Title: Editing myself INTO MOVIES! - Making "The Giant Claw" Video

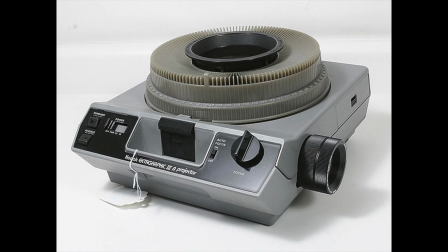Now this slide projector is not a carousel slide projector. In fact, those weren't even made until a few years after this movie came out.
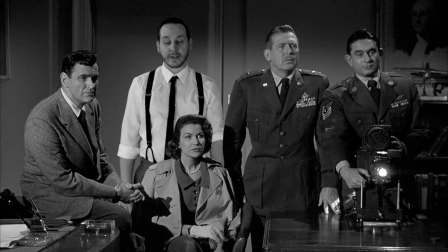But, you know, I've always felt that for whatever reason, the carousel slide projector and the sound of it is just so iconic.
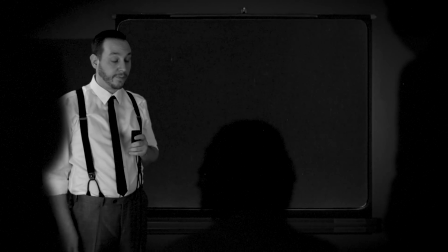And the sound actually, I feel, adds to the comedy of the scene.
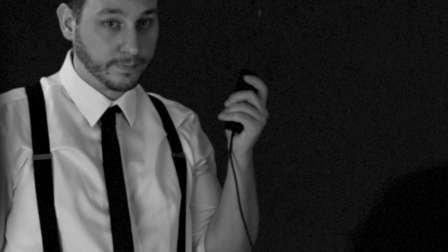So what I did is I just took a remote and taped a
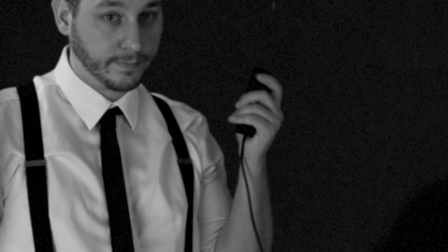USB cable to it to give the impression that I was using a carousel slide projector.
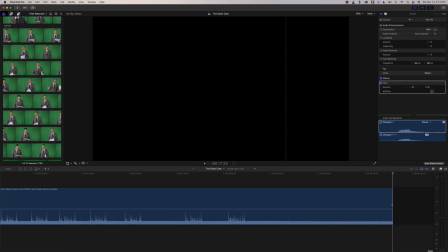And then I searched for the sound effect. And not only did I find the sound effect of the mechanism,
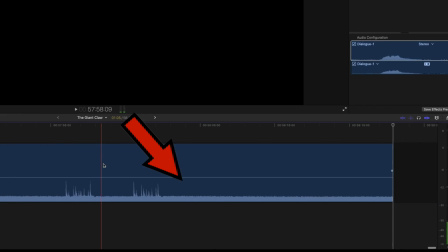but I actually found the sound effect of the room tone of just the projector running, which was perfect.
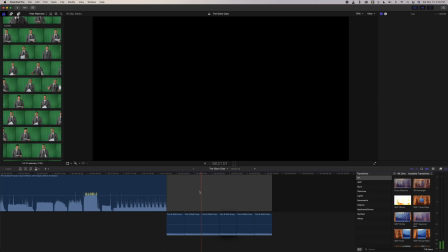So I could lay over that sound of the projector running as room tone over the entire scene.
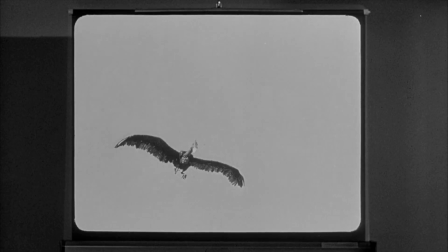And then I took the sound effect of the slides changing and even added it to the original footage so that it would all blend together.
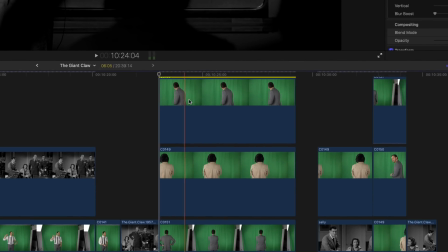The final thing to add was an adjustment layer over everything, because the effects added to the adjustment layer will affect everything underneath it.
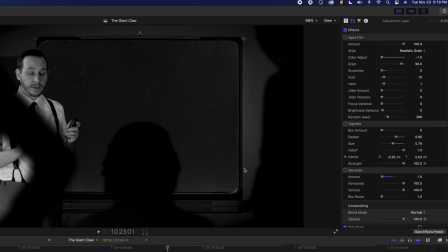So on the adjustment layer, I put the effects of aged film, a vignette, and a slight blur. And on the aged film effect,
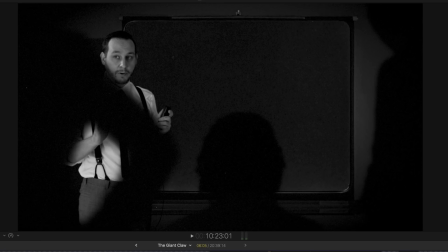I included scratches and hair and dust this time so that it all blends together and it looks like it's part of the same footage.
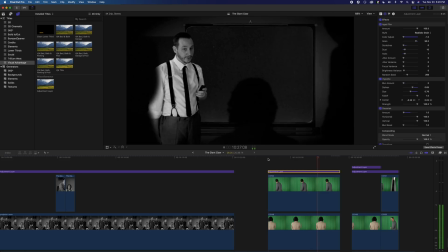And this is the final result.
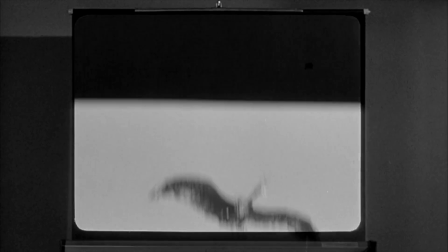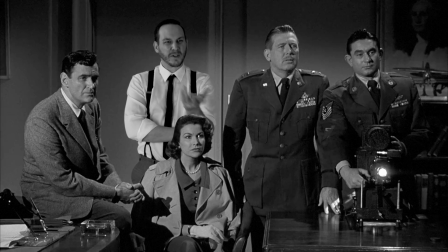Oh my God! These pictures suck! It's a lot of focus.
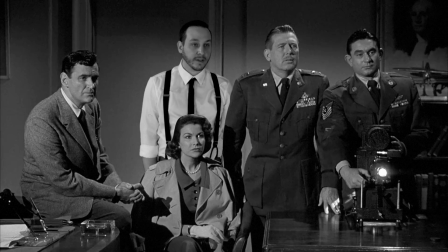You know, if you guys wanted someone to take photos, you could have just asked me. Been known to dabble in some photography myself. You know, I mean, I could probably show you if you. In fact, I think, oh, look at that! I even have some of my own slides right here.
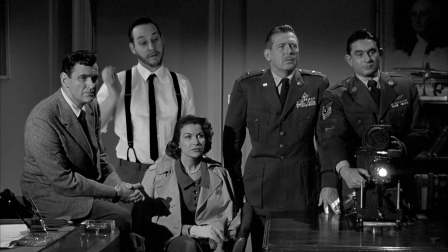I might as well.
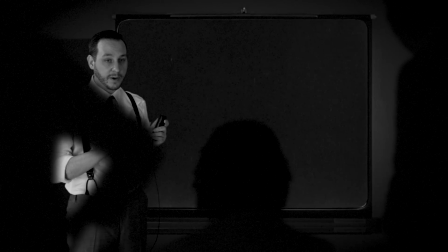Now, these are just some examples of my work, but recently I've been experimenting with some very tasteful nude photography.
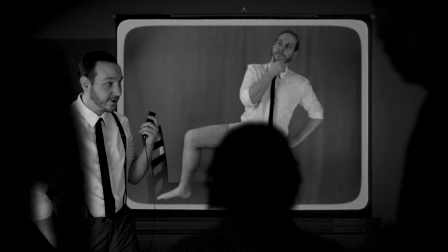Oh, that's right, Sally. That's all me. Just you wait, I'm only getting started. This film and all the information pertaining to it and the bird are classified as top secret.
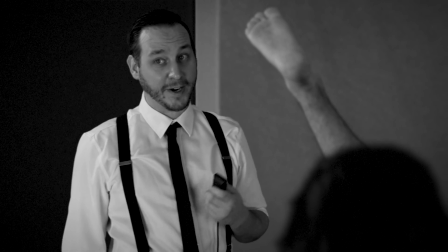Oh no, you can tell other people. I am not shy when it comes to my bird, as you can see.
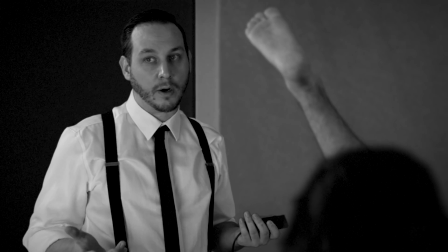In fact, if you want to see more, I have others.
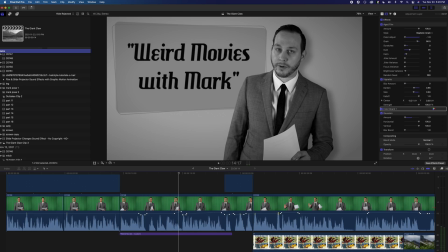Like close-ups.
So I hope you guys enjoyed this inside look into the editing that it took to create this episode. There's going to be a new episode of Weird Movies with Mark this Sunday. And as usual, thanks for watching, guys, and I'll see you all next time.